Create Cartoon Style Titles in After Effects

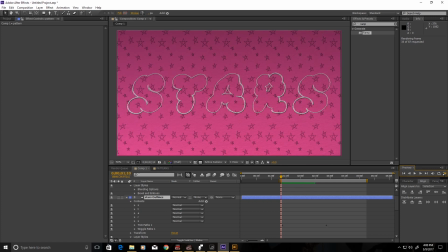(16:40)
It's getting a little heavy, so for the next part of the tutorial we're actually going to.
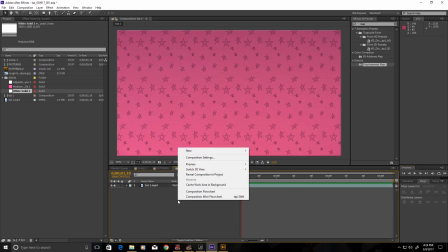(16:44)
So what I'm going to do is create a new solid.
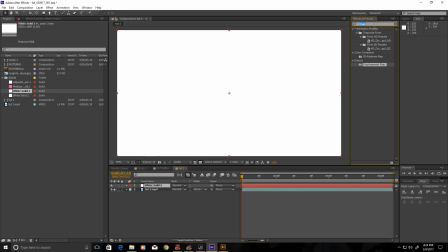(16:51)
This is just for our displacement map. So I'm going to throw turbulent noise on here.
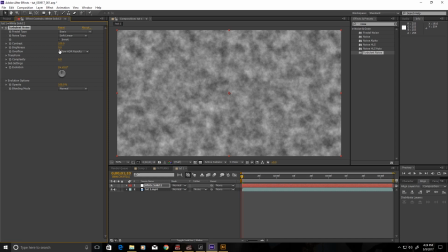(16:58)
Turn the brightness up just a tick.
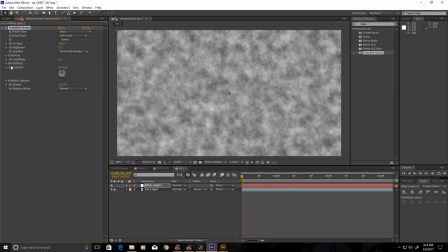(17:02)
The randomness, and then we're going to keyframe the evolution, or the complexity rather, sorry. So we're going to keyframe the evolution. Just have it go around the circle a couple times. You know, just 2 keyframes. You don't need much for this guy.
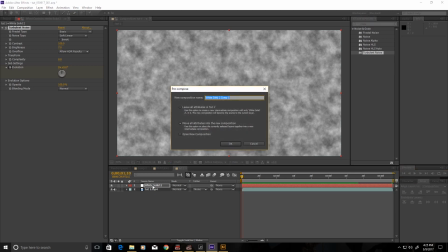(17:19)
So I'm gonna rename this guy to, we're gonna pre-compose this guy really quick because that is actually essential. Please pre-compose your map right away and rename this guy to map.
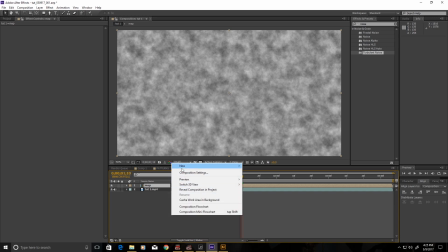(17:31)
So now we want a new adjustment layer to put our displacement map on.
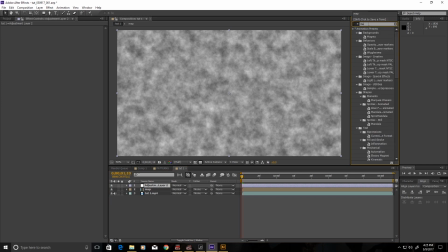(17:36)
Here we go, drag and drop. I'm going to rename this guy to displacement. Pick our map as the displacer. Actually, I skipped an important step. Before you do that, scale up the comp size in your map.
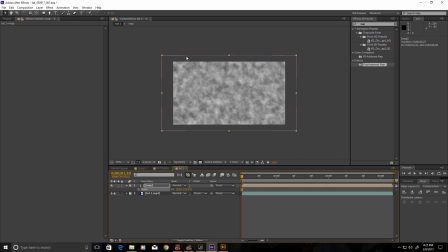(17:54)
Make sure that it's beyond the bounds of your 1920 by 1080 composition.
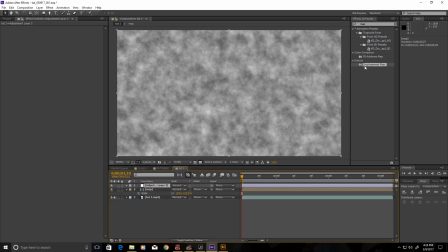(18:03)
So again, we're going to add our adjustment layers, throw the map on there, the displacement map. Choose map. Map player, crank that guy up to 15, hit wrap pixels around,
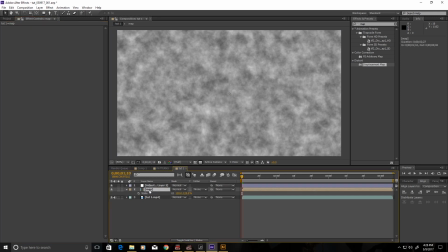(18:17)
and then this guy, we're going to take the opacity down to about 20 and set it to screen. Just give it a little more depth and, you know, detail. And you can see these edges here are really less than ideal.
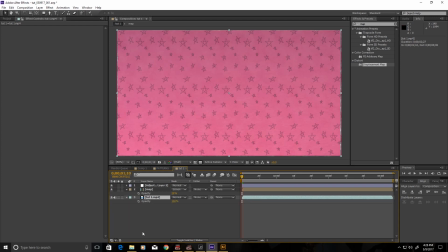(18:34)
The way I deal with them is just by hitting Control D on the movie file, scaling that guy up, not very much, and then popping him back underneath. And you can see we lose those edges there.
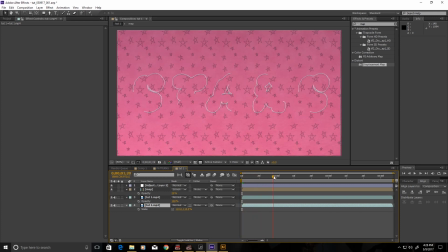(18:50)
And we have this nice sort of swimmy, wiggly effect going, making everything move a little more, giving it that little extra bit of oomph. So yeah, that was the tutorial today.
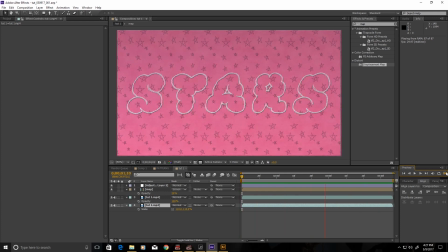(19:07)
I hope you learned something, and I hope you'll like and subscribe for more After Effects tips, tutorials, and resources. So just stick with me and keep doing your motion graphics, peeps. You're getting great.